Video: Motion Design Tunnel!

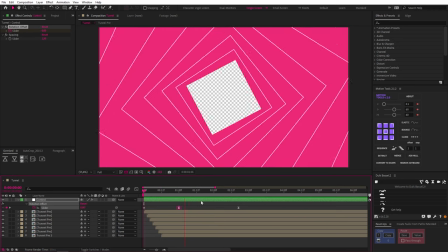249s
We can also play around with the offset of the middle keyframe to get something we like. Now that we have our base animation, the next step is styling. But before we get to that, if this has been eye-opening or interesting so far, it really helps if you let me know by tapping that like button.
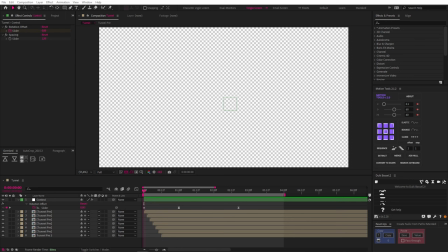264s
The great thing about this setup is that everything we do inside one of these tunnel comps gets applied to all of them.
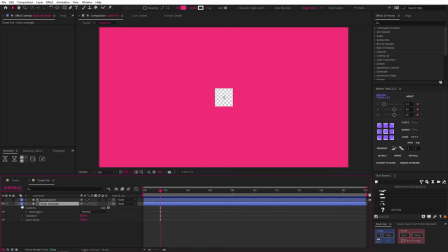270s
So let's get inside the pre-comp, and to start, we're gonna add a gradient fill.
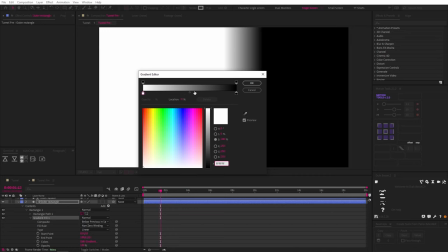275s
We need three colors, so we can add another color in by clicking right here, and here as well if you need opacity for your gradient.
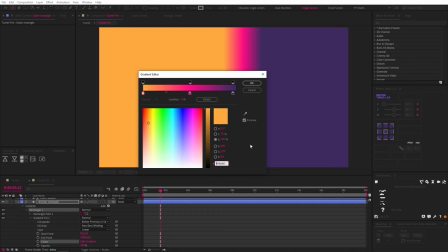281s
However, I already know what we need, so let's skip to those colors, and now we have a sexy gradient to make our animation pop.
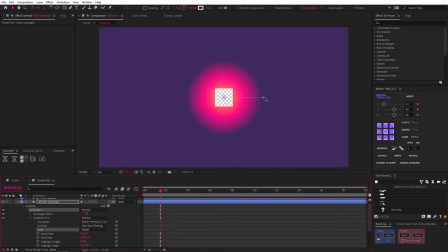288s
So let's change the type to a radial gradient, and you'll see we have this handle which allows us to change the length of the gradient. We're going to animate this, so let's add a keyframe to the endpoint at the location of our second keyframe.
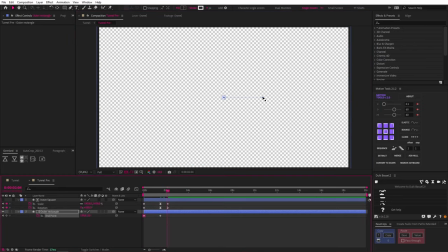298s
Now at the start, somewhere around here, and at the end, let's drag this really far out so that the yellow will be the dominant color.
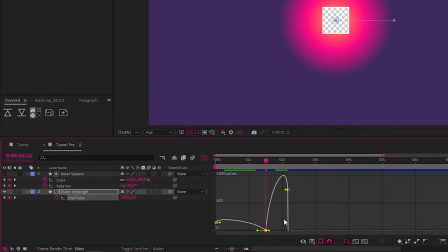305s
Let's easy ease the middle keyframe, and in the graph editor, give it a strong ease on either side. Lastly, we need to remember to turn off the layer style stroke we created earlier. And this is what the animation of the gradient looks like.
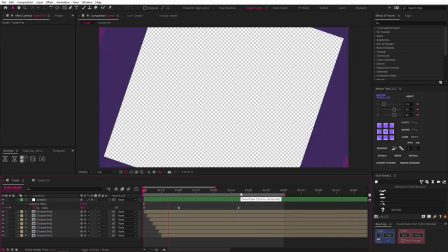316s
And this is what it looks like if we go back into our main comp. Now, clicking on one of the comps, let's add the layer style drop shadow.
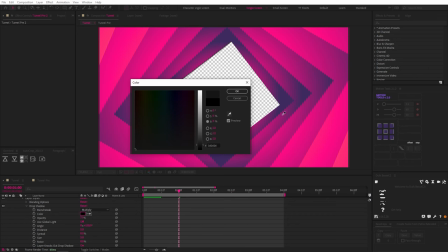323s
Change the color by eyedropping one of these pink colors and dropping the brightness down.
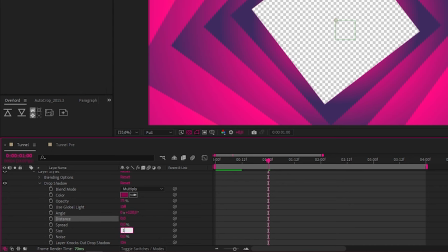327s
Then let's change the distance to 0 and the size to 100. Now we can copy and paste this layer style to the rest of the comps.
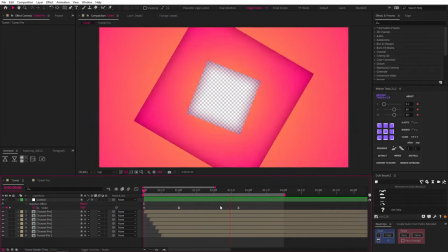335s
And that's pretty much it for our sexy tunnel animation. But let's talk about the sprinkles I mentioned.
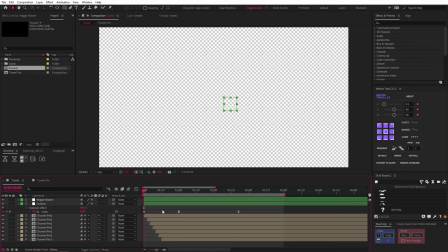340s
For starters, I added a wiggle master to the scene, and if you don't know what that is, I have a short and long form video on the topic, but to cover it briefly, I have a null called wiggle master,
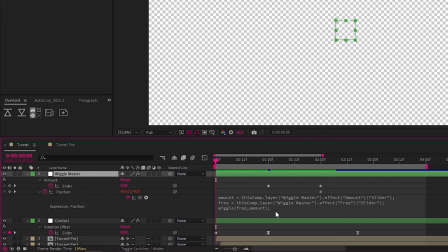349s
which has a wiggle expression applied to the position, but I set up the expression so that I can control both of the wiggle properties with these two sliders.
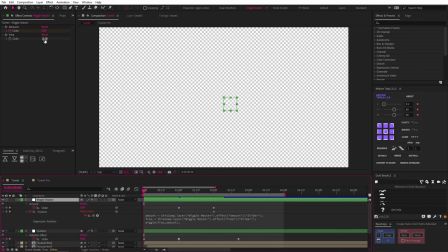357s
I set the frequency to 15 and then keyframed the amount from 0 to 5,
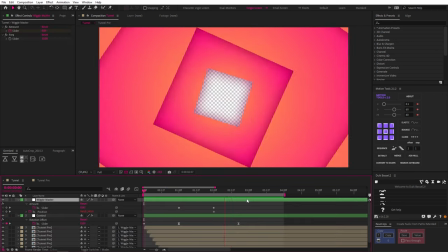361s
and now if we parent all the tunnel layers to this null, we get this camera shake effect which makes the whole scene much more dramatic.
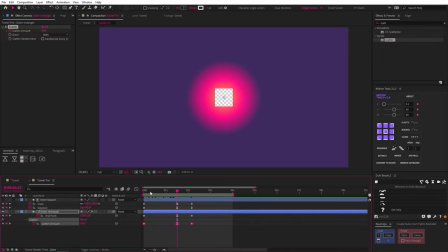368s
Then in the tunnel pre, there is a scatter effect applied to the outer rectangle and animated according to the size of the gradient, and this adds some lovely texture.
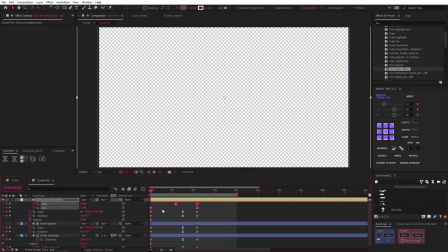376s
And remember, anything you do in this comp automatically applies to the rest, so you can do some really interesting things with this functionality.
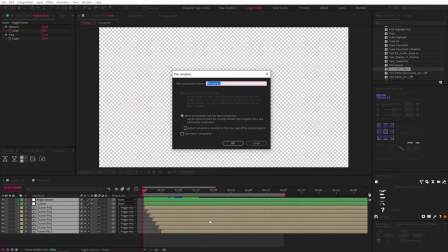383s
This, for example. Next, I pre-composed everything in the tunnel comp and called a tunnel pre, I guess.
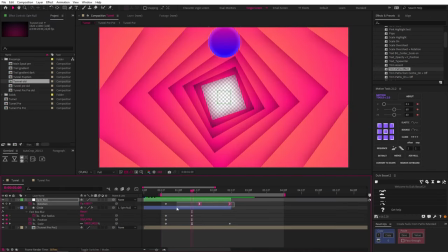390s
Then I added a circle that is parented to a null that is simply rotating with an extra keyframe with a bit of ease to slow it down in the middle.
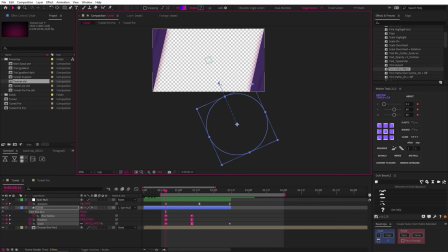397s
And then I animated the scale and position so that it just scales down and moves towards the center.
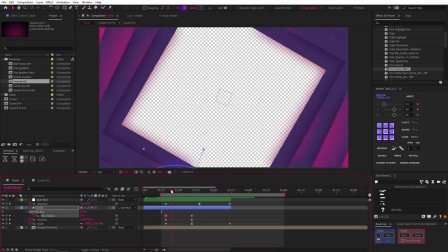402s
I also animated some fast box blur to fake some depth of field.
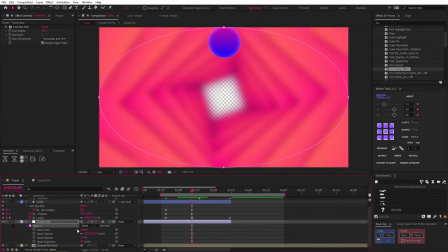406s
Then I dropped in an adjustment layer with a fast box blur, except I added a mask, set it to subtract, and feathered it to blur the edges of the comp.
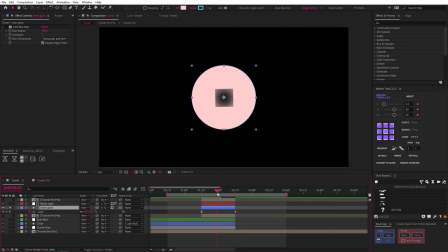414s
Then I created an inner glow effect, which is actually just a circle which is scaling up with a fast box blur, and then I used a duplicate of the tunnel pre as a matte.
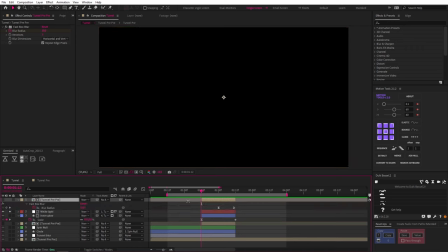423s
I also have a white light solid, which is using the tunnel pre as an inverted matte, but I scaled it up a bit and animated a fast box blur effect. Then I animated the opacity of the white solid to bring it on. And that's it. And the best thing about this tunnel is that it creates so much energy that you can match cut into the most satisfying eruption. And you know how we feel about satisfying eruptions on this channel. And the cherry on top is that I'm giving you my eruption for free. Wait. My eruption scene for free in the project files linked below. I know you're a supportive person who really appreciates these free tutorials and would jump at the chance to show that support. Well, right now the easiest way to do that is to grab the project file mega pack,
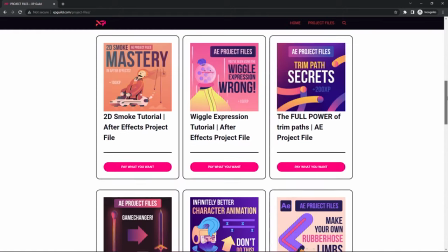462s
which not only gives you the project file for this tutorial, but every other project file in one convenient package. Your support is much appreciated, and at the same time, the value in these project files increases your MotionXP.